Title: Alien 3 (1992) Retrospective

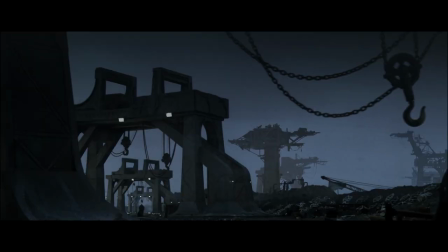20:43 Judging from the cinematography, his small size in the shots and the fact that he's walking alone,
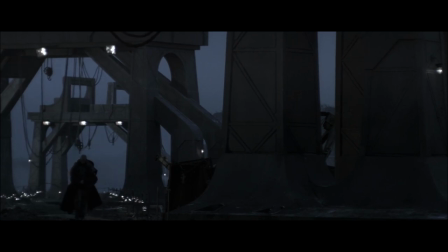20:48 suggests to the audience that Clemens is a loner and most likely doesn't get along well with the others.
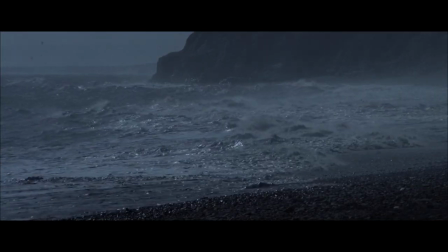20:53 In the assembly, Clemens discovers Ripley, who, in this cut, flows to the shore while the EEV slowly sinks into the depths.
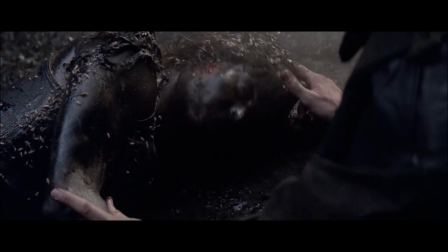21:02 Already, the assembly cut is on a superior job of conveying the film's soul-crushing, depressing atmosphere.
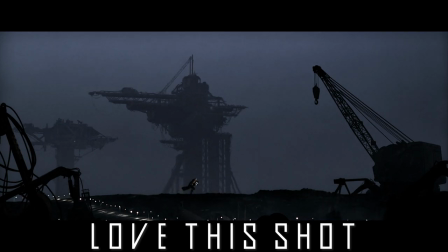21:08 Racing back to the prison whilst carrying an unconscious Ripley in his arms, Clemens instructs the prisoners to save the EEV while he tends to Ripley.
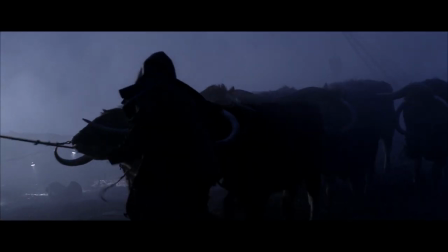21:16 Using a team of oxen, the prisoners pull the EEV back to the prison. In a slightly more tasteful version than the theatrical, we see Warden Andrews type the purport with differing shots of the dead crew, rather than the overlay from the theatrical.
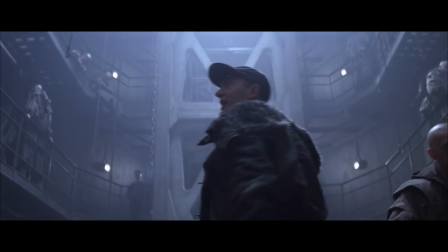21:30 The assembly then moves on to the meeting between the warden and the prisoners.
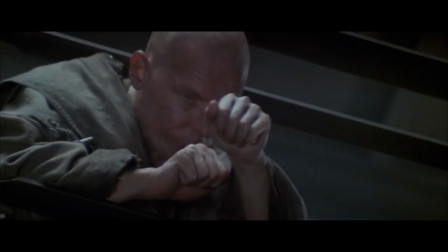21:34 The notable inclusion being that we see the prisoner's prey held by Dylan before the commencement of the meeting.
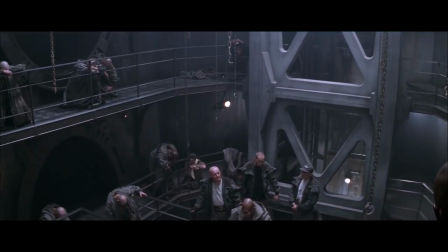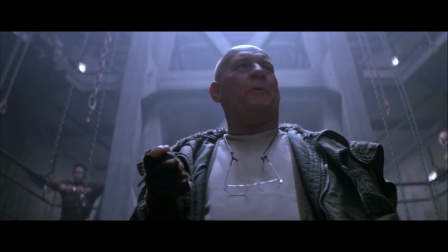21:46 Rather than just being told that the prisoners are converted apocalyptic Christians like in the theatrical, here we're shown through the prayer led by Dylan.
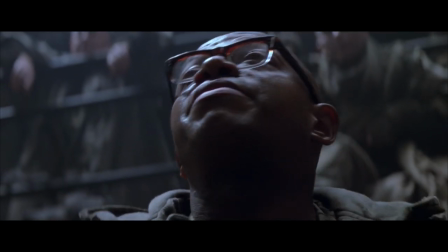21:53 We also get a sense of the power hierarchy within the prison, as Dylan clearly is the surrogate leader slash priest of the prisoners that holds the respect of both the prisoners and the warden.
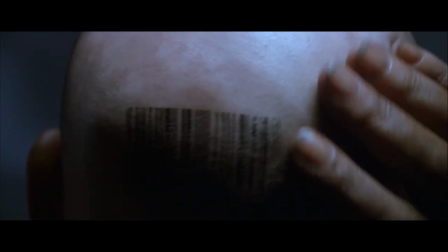22:03 After the prayer, the scene plays out identically to the theatrical. Speaking of the theatrical, Let's return to that version.
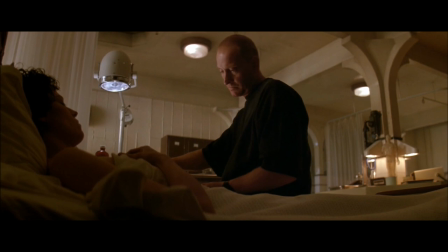22:10 After the meeting, the theatrical introduces us to Clemens, who treats the wounded Whipley. Whipley awakens and is informed by Clemens that the rest of her crew died in the crash.
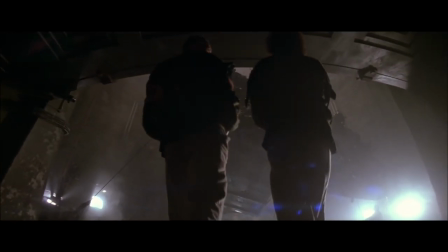22:20 Without delay, Whipley demands that she investigate the EEV. Clemens obliges her and takes her to the ship.
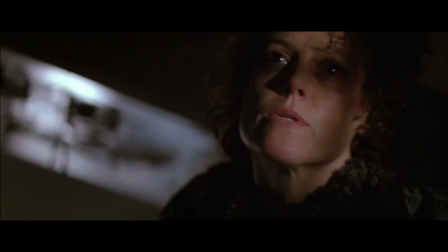22:27 Once inside the EEV, Clemens tells Ripley that Bishop was smashed to pieces and chucked in the trash heap.
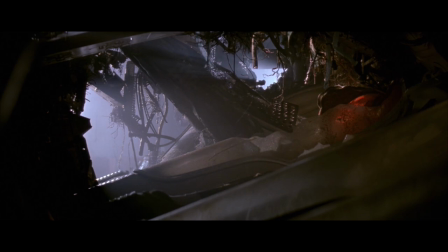22:33 Hicks was impaled by a beam in his sleep while Newt drowned.
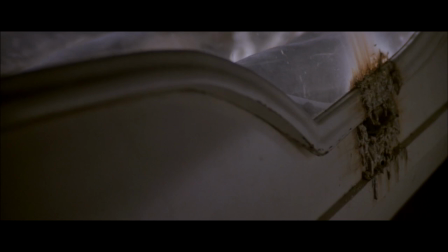22:36 However, Ripley demands to see her body once she spots an acid breach in Newt's pod, a clear sign of a xenomorph.
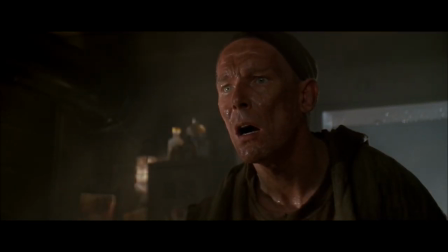22:44 Meanwhile Spike is unwell after encountering a facehugger, implying that he has been impregnated.
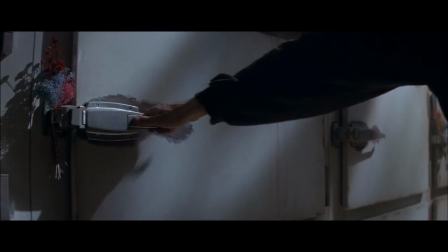22:50 What kind of animal would do this to a dog?
At the morgue, we're faced with one of the most harrowing scenes in the film.
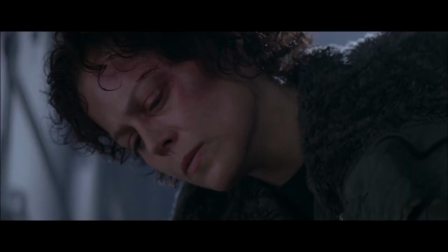22:58 Wanting to know whether Newt has been impregnated by a facehugger, she demands that Clemens perform an autopsy on Newt's body.
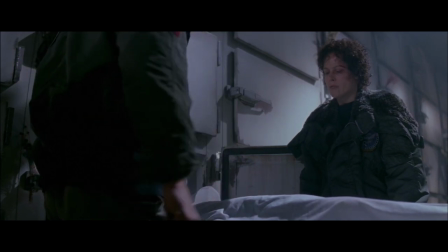23:04 Although I'm willing to share with Clemens why Newt's body has to be examined, Clemens eventually agrees.
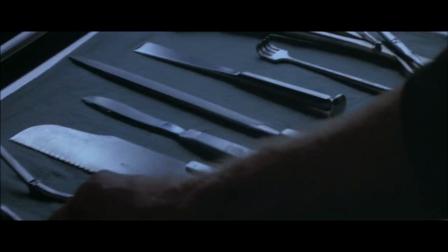23:10 This scene is obviously challenging to sit through.
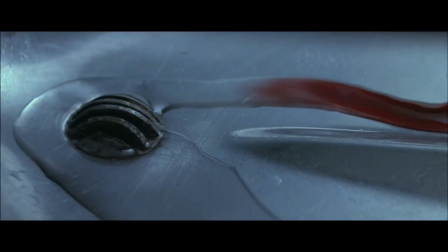23:12 The film thankfully shows very little of the autopsy, instead relying on sound effects and facial reactions to imply the dread of the scene.
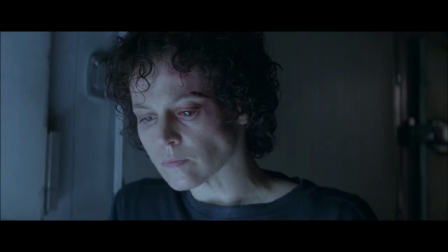23:20 I'm pretty used to gore in films, so the film has to be commended for making a jaded horror fan like myself so squeamish during this scene.
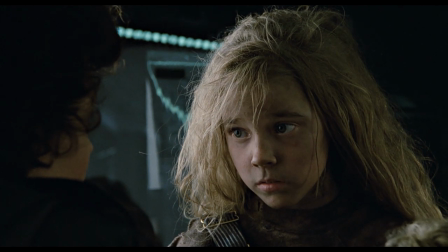23:29 Though most of the credit for this scene should go to James Cameron and Carrie Hen.
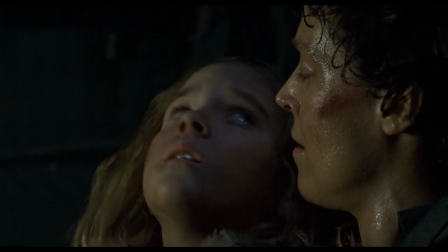23:33 Without their work in Aliens, this scene would not have been so controversial and effective.
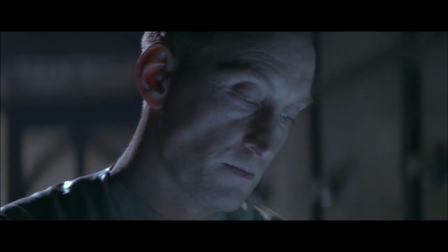23:38 This scene was initially far more graphic, as test audiences were showing close-ups of Newt's dead body throughout the entire autopsy.
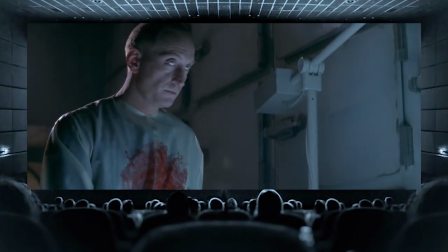23:46 Guts and all. The test audiences were unsurprisingly disgusted. Some even walked out of the theatre.
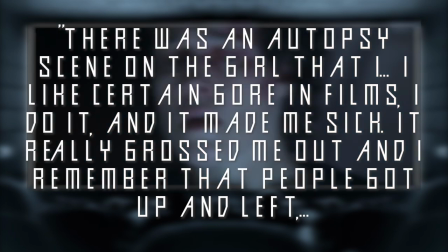23:52 There was an autopsy scene on the girl that I... I like certain gore in films. I do it and it made me sick.
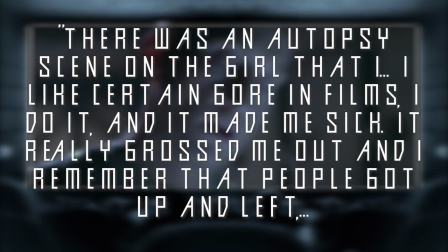23:58 It really graced me out and I remember that people got up and left, walked out of the theatre at the time,
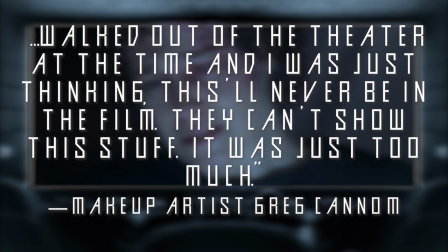24:03 and I was just thinking, this will never be in the film, they can't show this stuff, it was just too much.
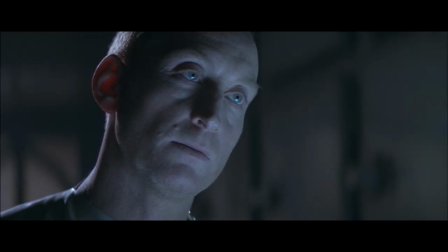24:10 Clemens' autopsy on Newt confirms his theory, she drowned. More importantly, no chestburster is found in the girl's chest.
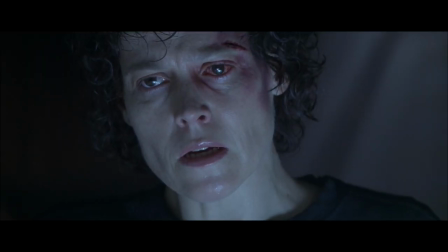24:17 Before Clemens can ask further questions of Ripley as to why he had to do this, Warden Andrews and prison guard Aaron enter the morgue.
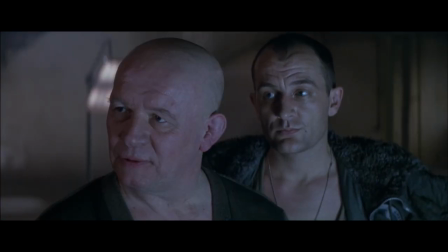24:24 When Ripley insists that Newton and Hicks' body be cremated, much to Andrews' frustration,
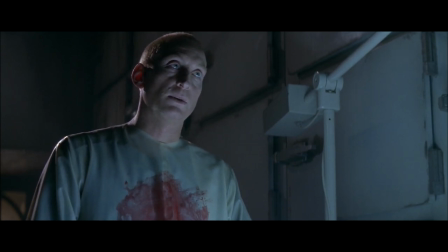24:29 Clemens sides with Ripley, convincing Andrews to cremate the bodies due to the potential disease risk.
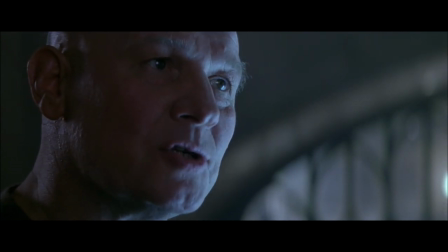24:34 I don't want ripples in the water, and I don't want a woman walking around giving them ideas.
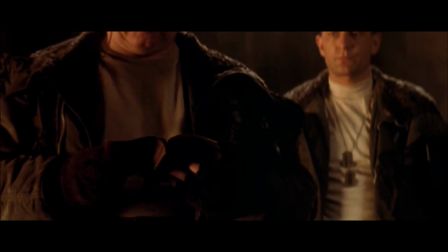24:41 Newt and Hicks' cremation is held in the prison's furnace. Before the two of them are sent into the furnace, Warden Andrews reads a passage from the Bible.